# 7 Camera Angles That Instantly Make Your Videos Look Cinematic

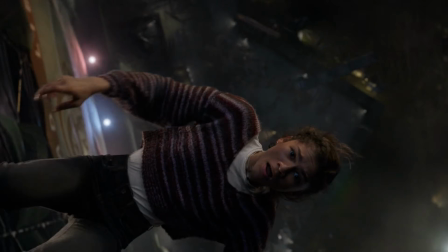[0:00]
Some of the most iconic movies in history hit us as hard as they do for one reason most people never notice: camera angles.
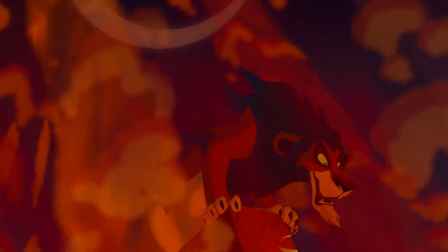[0:07]
Look at Scar from The Lion King for 1 second. Dark, smoke behind him, and the camera is still shooting up at his face from below. Now imagine that exact same scene, same lighting, same dialogue, but the camera's shot from above looking down at him instead.
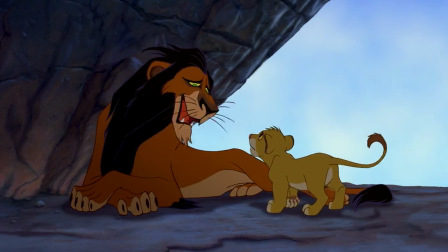[0:22]
And he doesn't feel as villainous anymore, or even scary. He feels instead pretty small, weak, almost pathetic. It's the same character, it's the same movie, but one camera angle is the entire difference between a villain you fear and a villain that you laugh at. Camera angles are not decoration. They're not something you pick because it looks cool.
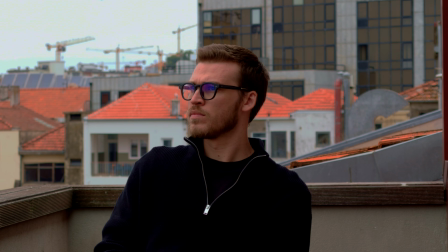[0:40]
Every angle tells your audience how to feel before your actor even says a single word. So today I'm going through every single major camera angle, what it actually does to your audience, and how the best films in history use them on purpose.
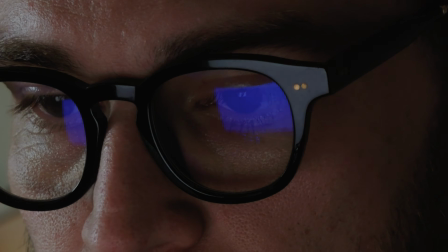[0:54]
You'll know exactly which one to reach for depending on what you want your audience to feel in that exact moment of your own video.
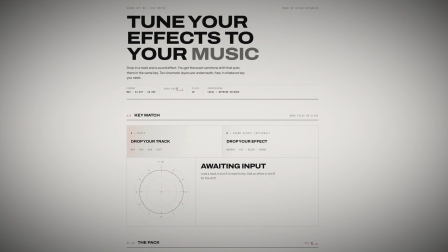[1:01]
Really quick thing though, before we get into it, I built a completely free cinematic sound effect pack paired with a free tool that tells you what key your music is in and what keynote your sound effects need to be in order to match the same keynote as your music.
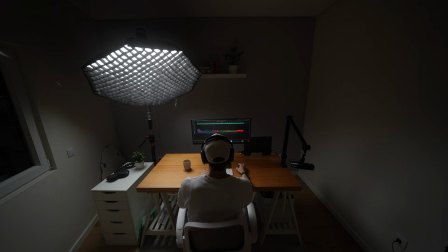[1:15]
So it can help you tell a more seamless, polished, better story from an auditory perspective.
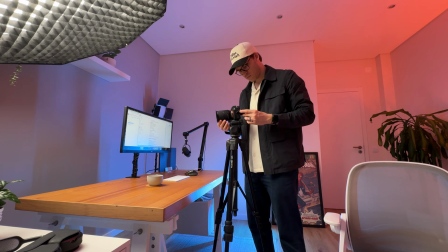[1:20]
Because picking the right camera angle only gets you halfway there. Again, it's free, it's in the first link right below this video.
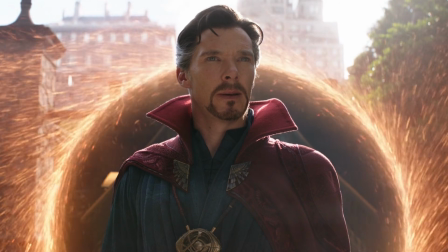[1:25]
All right, let's start with the low angle. This is any shot where the camera is below your subject's eye line looking upward.
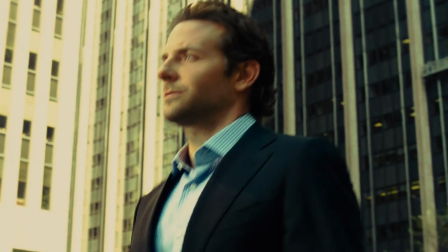[1:32]
A lot of new filmmakers use this angle just because it looks interesting on camera.
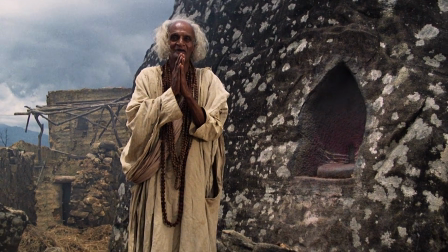[1:36]
But if you use it without thinking about why, you can accidentally make a weak character look powerful,
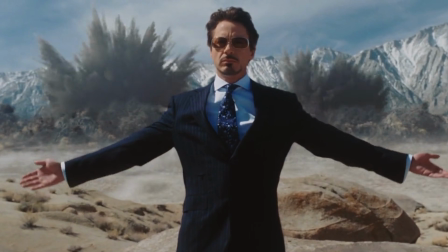[1:43]
or you can waste the one tool that could have made your hero feel unstoppable. The low angle makes your subject feel bigger than life, more powerful. And that's exactly why it's used on Scar in The Lion King.
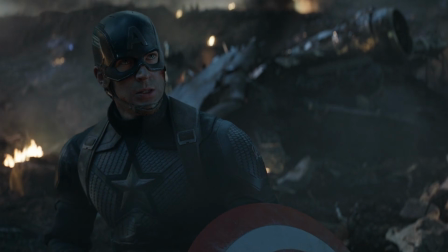[1:55]
And it's exactly why the villain in the Avengers is shot from below, towering over the heroes, making them look small before the fight even starts. Use a low angle when you want your audience to feel like this person's in control of the room.
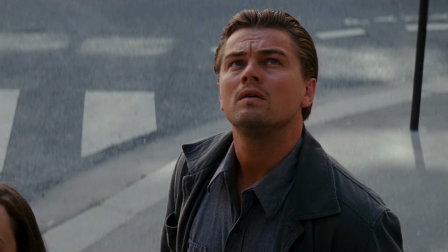[2:09]
Now let's flip it. The high angle. This is where your camera is above your subject's eye line looking down. And this is where filmmakers often make the opposite mistake.
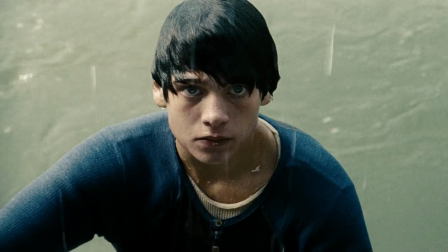[2:17]
They'll shoot their hero from a high angle in a moment that's supposed to feel triumphant, and it simply kills the moment without them ever knowing why.
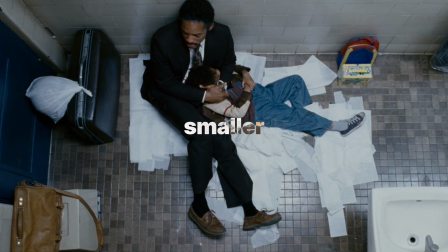[2:26]
The high angle makes your subject feel smaller, feel weaker, more vulnerable.
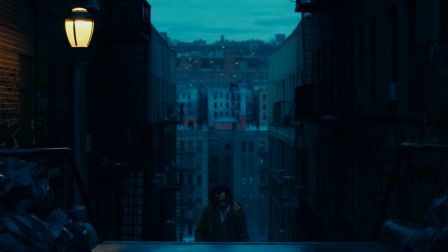[2:29]
For example, in Joker, there's a moment where Arthur is shown from above, completely alone.
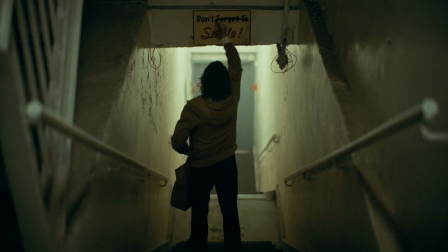[2:35]
And that angle alone makes him feel abandoned before you even process the scene around him.
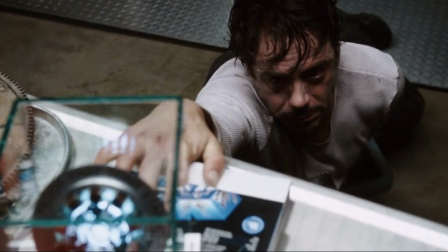[2:39]
Use a high angle when you want your audience to feel pity or fear or vulnerability for that character. So now you can make someone feel powerful or feel vulnerable and small.
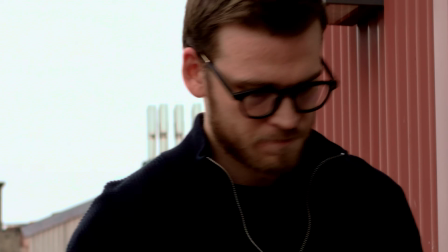[2:49]
But what happens when you want your audience to feel like something, well, just plain wrong is about to happen?
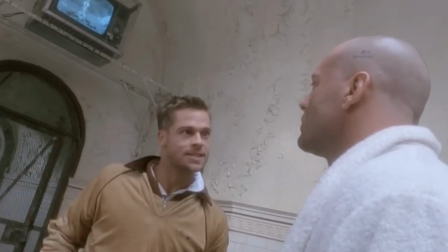[2:55]
Well, that's the Dutch angle. This is when you tilt the horizon of your shot instead of keeping it straight. New filmmakers throw this in constantly because it looks stylish, but without intention, it just looks like a mistake.
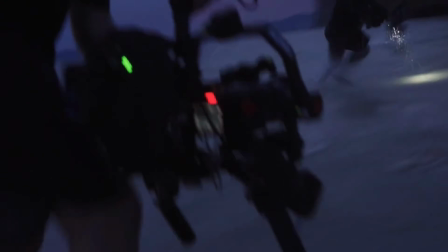[3:07]
Like the camera operator basically bumped the tripod.
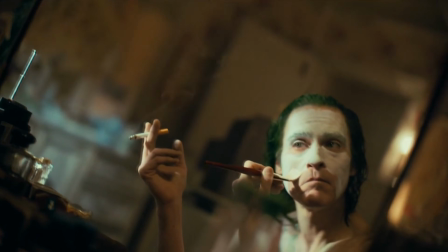[3:10]
Used on purpose though, the Dutch angle makes your audience feel like, well, the world around them is just off balance.
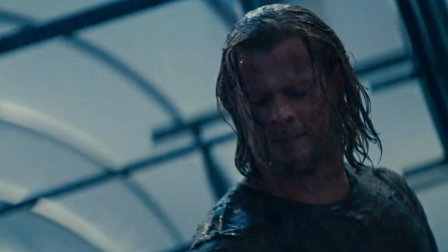[3:16]
It feels uneasy. In Do the Right Thing, Spike Lee tilts the camera more and more as the tension between characters start to build. So your body starts to feel that imbalance before the characters really even explode or the conflict happens.
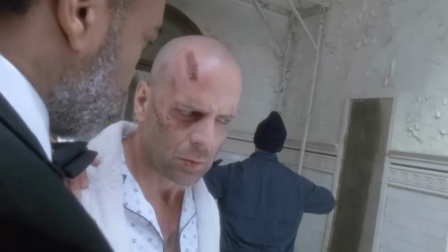[3:31]
Use a Dutch angle when something in your story is supposed to feel wrong, feel unstable, or something's about to break. In fact, this is so often the case. My wife gets super annoyed at me every time we go to the movie theater because when we're watching a movie and I see a Dutch angle happen, I lean over and whisper to her,
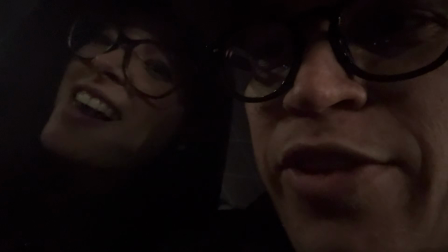[3:46]
something is about to happen. Now here's an angle that seems boring on the surface, but it's actually one of the most powerful tools in your film when you understand what it's really doing.
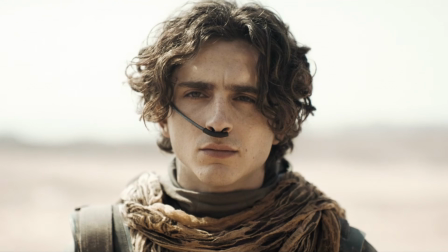[3:55]
It's the eye level shot. It's where your camera sits right at your subject's eye line.
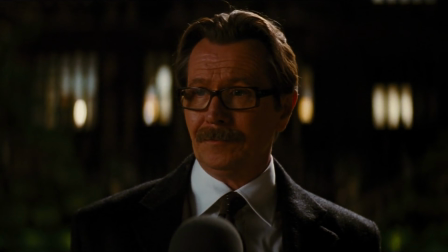[4:00]
No judgment, no power play here. Because it's the most common shot in film, people assume it's the least important one, just kind of like the default shot.
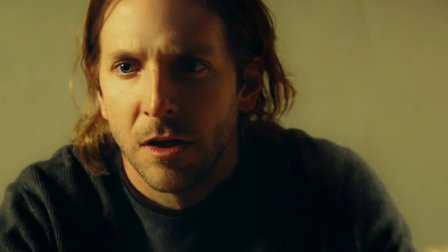[4:07]
The one you use when you're not trying to do anything special.
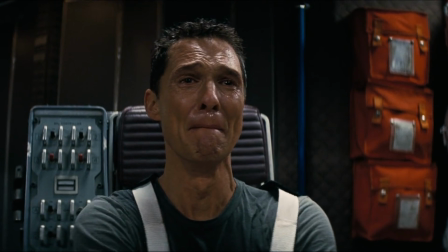[4:10]
But eye level is exactly why it feels so personal when a character speaks straight into the lens.
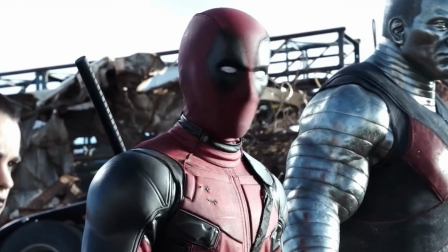[4:16]
For example, in Deadpool, when Deadpool breaks the fourth wall, he does it every time at eye level.
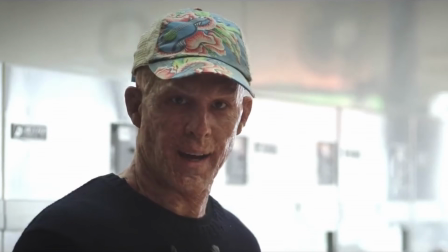[4:21]
And that flat, direct angle is what makes you feel like he's talking to you, not just to a camera.
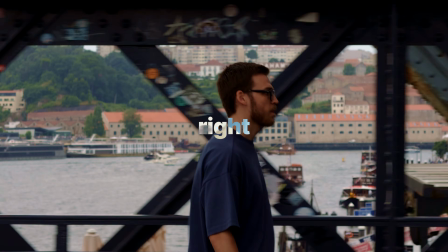[4:27]
So use eye level when you want your audience to feel like they're standing right there in the room with you on equal ground with your subject. In fact, that's why most YouTube videos like this are filmed at the eye line. All right, but now let's talk about the angle that puts your audience directly inside a conversation instead of just watching one happen.
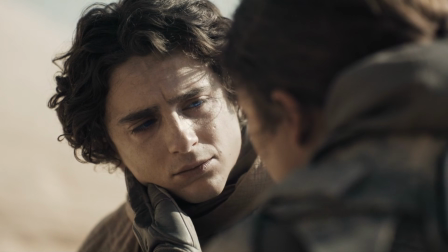[4:43]
This is the over the shoulder shot. You basically frame the camera just behind one person's shoulder, looking at the other person they're talking to.
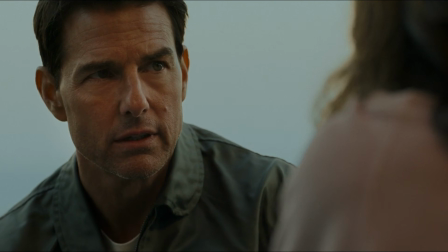[4:51]
Skip this angle in a conversation scene and something subtle goes missing.
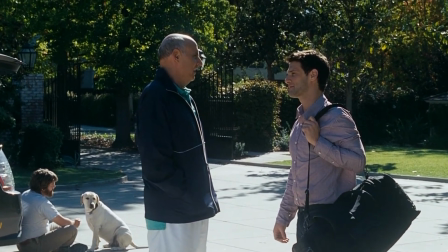[4:55]
The scene still works technically, it just feels a little flatter, a little more distant, disconnected.
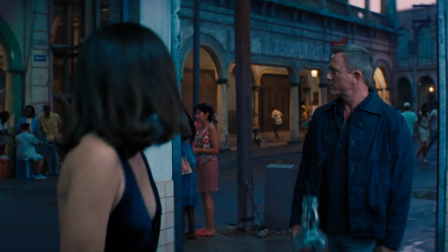[5:01]
Over the shoulder shots make your audience feel like they're actually part of the conversation that they're watching on screen, rather than just watching it from far away. Literally any film in any TV show or movie is likely filmed this way.
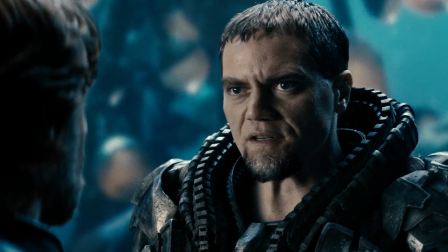[5:14]
Here's just one example where this angle is used to either pull you closer to a character or subtly push you away from them, just by how tight or loose the shoulder framing is.
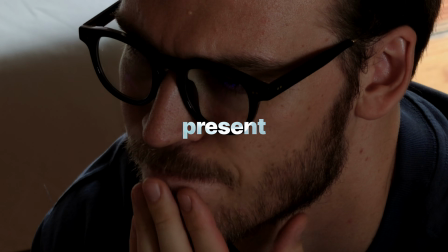[5:23]
Use it whenever you want your audience to feel present inside of a moment between two people. Last one, and this is the angle that does something none of the others can do. The point of view shot, or POV.
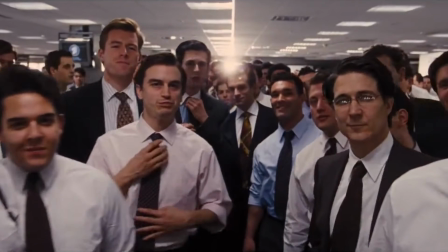[5:34]
And this is where the camera becomes a character's own eyes. A lot of filmmakers use this angle for a cool visual moment, and then they stop there.
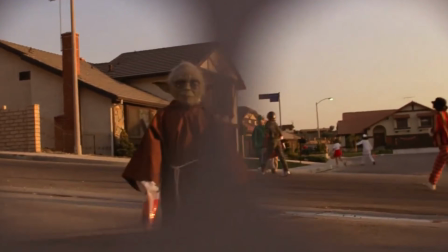[5:42]
But that's leaving most of its power on the table. A true POV shot doesn't just show you what a character sees,
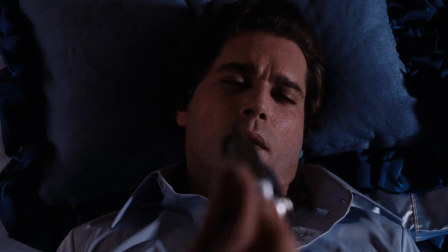[5:49]
it makes you feel what they feel because, well, for a few seconds, you're not watching them anymore.
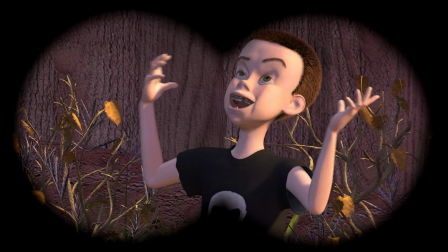[5:54]
You are them.
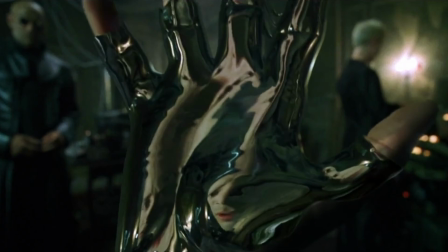[5:55]
That's the entire reason POV shots show up so often in horror or action, from a monster's chase to a soldier's view of a battlefield.
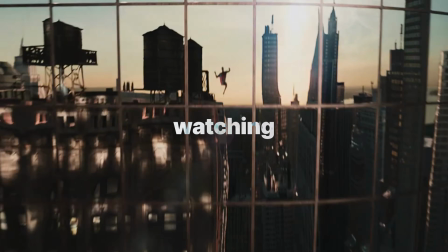[6:04]
You need to use it when you want your audience to stop watching your character and start becoming them.
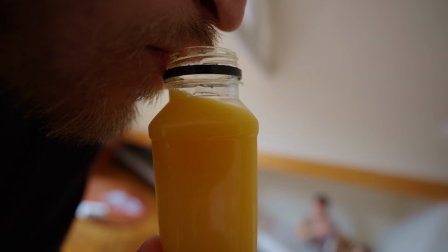[6:08]
And just a quick pro tip on this POV shot, if you yourself want to get really awesome, super cool looking POV shots,
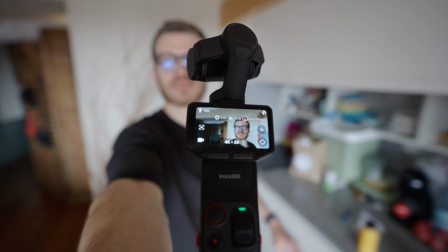[6:14]
really doing anything, I highly recommend getting a super cheap $30 clamp from Small Rig that allows you to do this. It's what I use to get all of my POV shots. So here's the real lesson underneath all 6 of these shots.
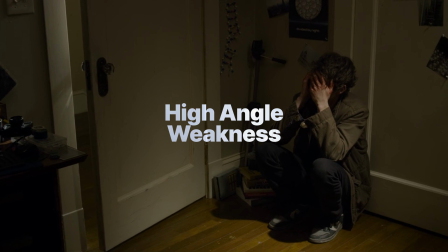[6:26]
Low angle for power, high angle for weakness, Dutch angle for unease,
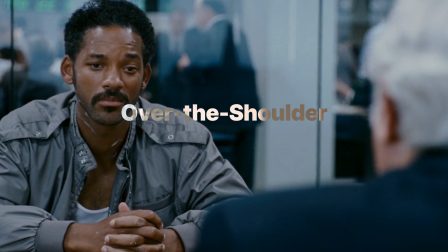[6:31]
eye level for connection, over the shoulder for presence, and POV to become the character. What's cool is none of these angles are there just for like decoration or looking cool. Each one is a tool that changes exactly what your audience feels.
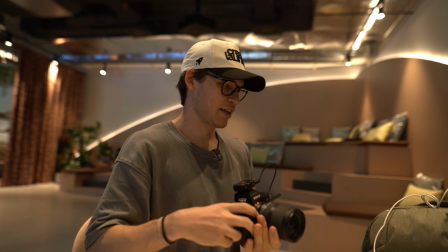[6:43]
And the second you start choosing your angle on purpose instead of by accident, your videos stop looking like footage and start feeling like film. But here's the catch. None of these angles matter if the story underneath the video is weak.
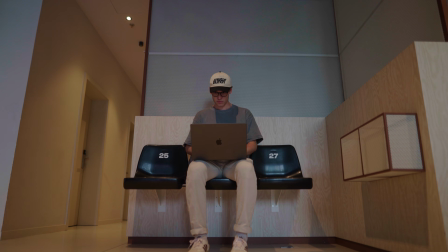[6:56]
A perfect low angle shot and a boring character does nothing. Angle is just seasoning.
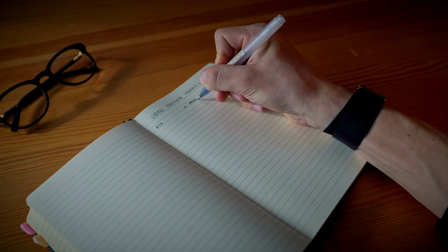[7:03]
Story is the meal. So if you want the full breakdown on what actually makes a story worth telling in the first place, then click right here to watch this video next where I break it down step by step. I'll see you there.